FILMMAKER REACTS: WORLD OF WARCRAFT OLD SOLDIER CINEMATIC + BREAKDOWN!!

and the camera is moving forward okay so if you'll find that in movies or in your stuff that you want to do if something is important as in a bit of dialogue or in just an emotion doesn't have to be dialogue the camera will dolly will move forward towards the subject yeah camera
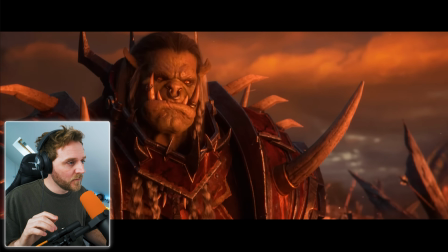19:22 is moving in all of them i could tell that was
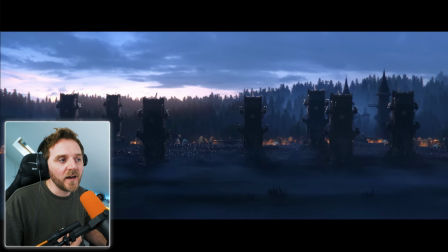19:27 serious something has happened and
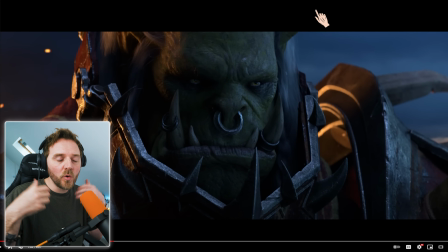19:32 now the camera is static the camera always hasn't got hasn't always got to be moving it's whatever the story requires for this this is a moment we just had a moment of reflection of a past so that's
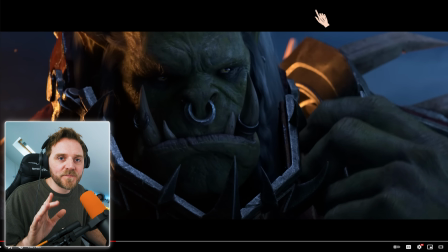19:42 now we're having a moment to stop however what i really like about this is what i try to do
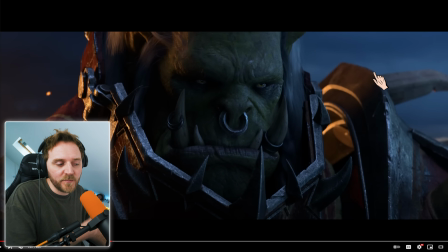19:49 is either the camera is moving because i want you to get from a to b the beginning of the film to the end of the film or commercial whatever it is i'm shooting and then in the static shot so the camera is static i like my subjects to move so in this case
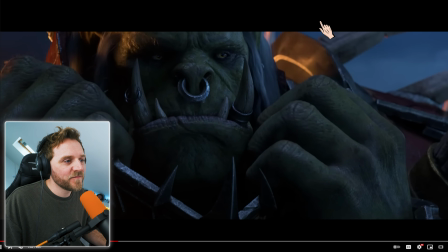20:02 he is moving he fought with you in the
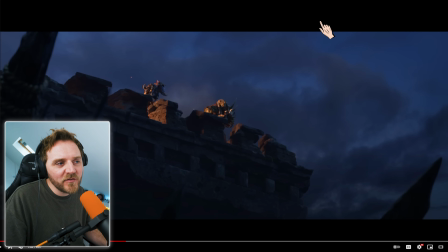20:10 Look at all these different layers, the way they've shot it. You know, we've just had a shot from up here.
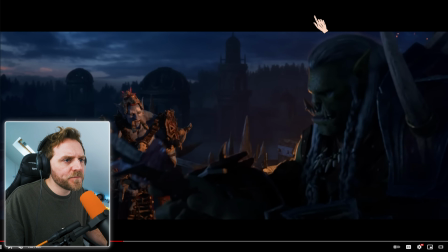20:15 Got a medium, medium-wide shot. Got layers, and then we go to a real wide.
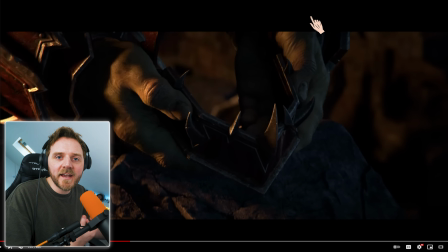20:25 It's interesting, isn't it? And then you go to a close-up by breaking it up. Medium shot, wide shot, close-up. You get those three rotating out.
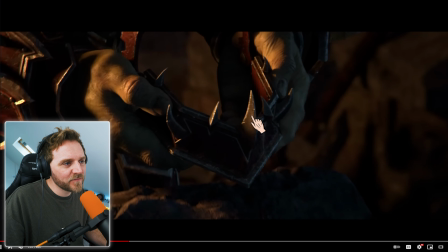20:36 That's obviously important. see the way that was lit look at it look and
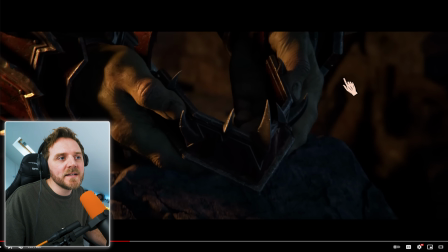20:43 one thing about the lighting a lot of people don't realize it but lighting is like the key thing as filmmakers we are problem solvers on set that is all we tend to actually do is solve the problem how to capture it but it's lighting we are we shape the light to get it to do what we want it to do to tell the story and look at this
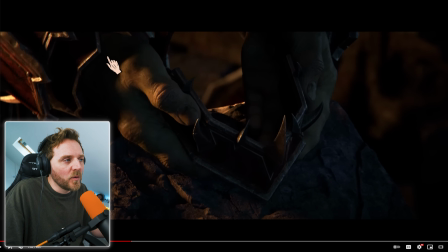21:01 look at the contrast yeah using the shadow so we can only see pockets of light and so it makes everything think look more realistic
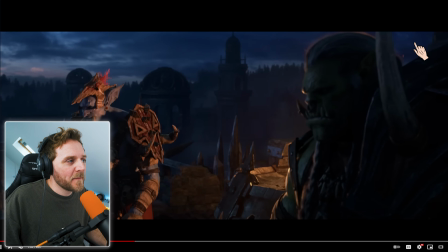21:09 beautiful bit
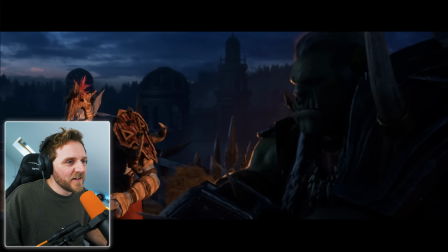21:15 of writing telling us about this character what he's done
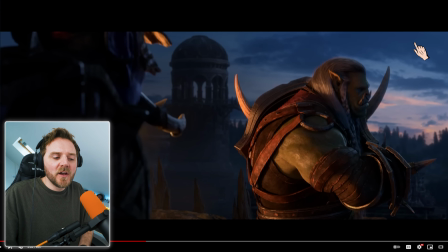21:21 and then we've got our newbie okay so i don't like this in you normally find this in more like like transformers movies for example something where you know the characters and everything like that then they had the fucking stupid human in it to educate people that don't know about it Oh, what is it? It's a Cybertronian robot. Okay, I get that. But as fans, we already know it. But for me, this is perfect because it's still within the lore.
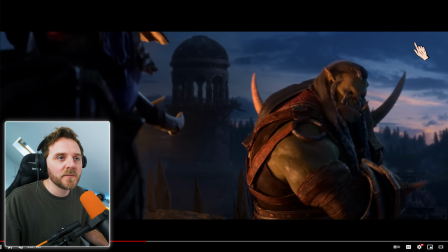21:44 It's still the same species. Yeah, I'm learning.
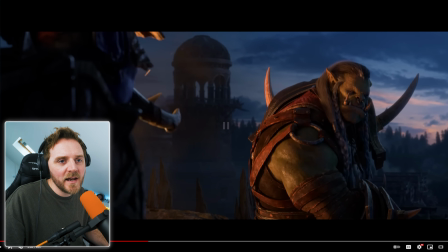21:50 See the camera? Barely moving. You can only see that the camera is moving by looking at the background. Watch. Just very slowly zooming in.
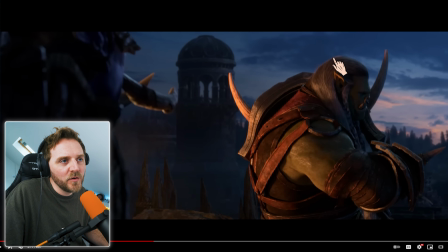22:01 Yeah. him yes of course this beautiful backlight in here yeah you can separate
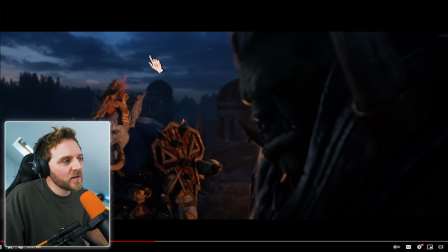22:09 for him from the background and he's blue as well but if i do fall may it be with honor in glorious
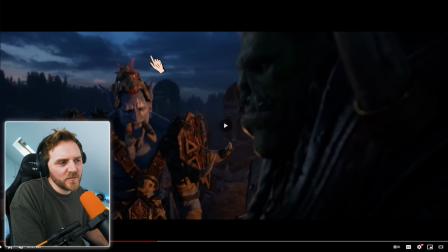22:19 interesting what they do shake the camera
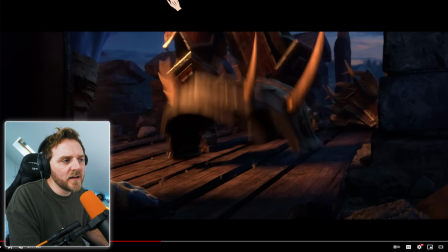22:24 yeah so what i like about that is they shake the camera as it hit i've seen a lot of stuff like that where they'll throw something heavy on the ground and
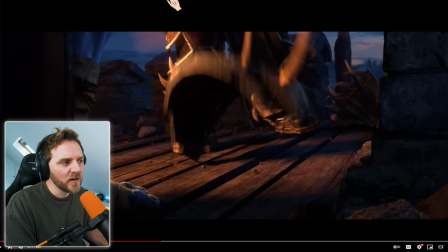22:32 doesn't look impactful enough this is great as it hits they do they just shake the camera manually um yeah they've just had
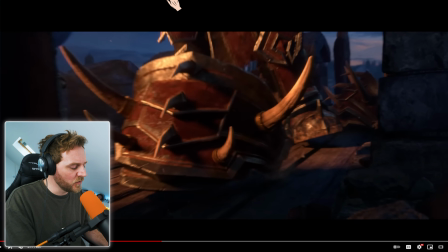22:41 like a little warp on it it looks great doesn't it it tells me that that thing is heavy and big done properly i watched the cinematic a little while ago they threw something heavy on the ground and it didn't shake and look dog that's how you do it there will be no glory
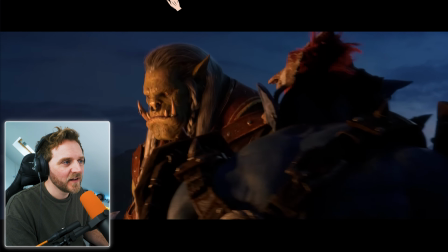22:55 today Look how humanoid they are. I mentioned this earlier.
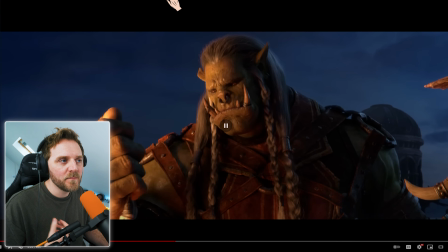23:00 By having them like that, it makes us connect with them. It leaves that last impression. And that is the most expensive and most important thing that you can do. Why is it expensive? Because it means they've had to do something right to spend the money right on the camera.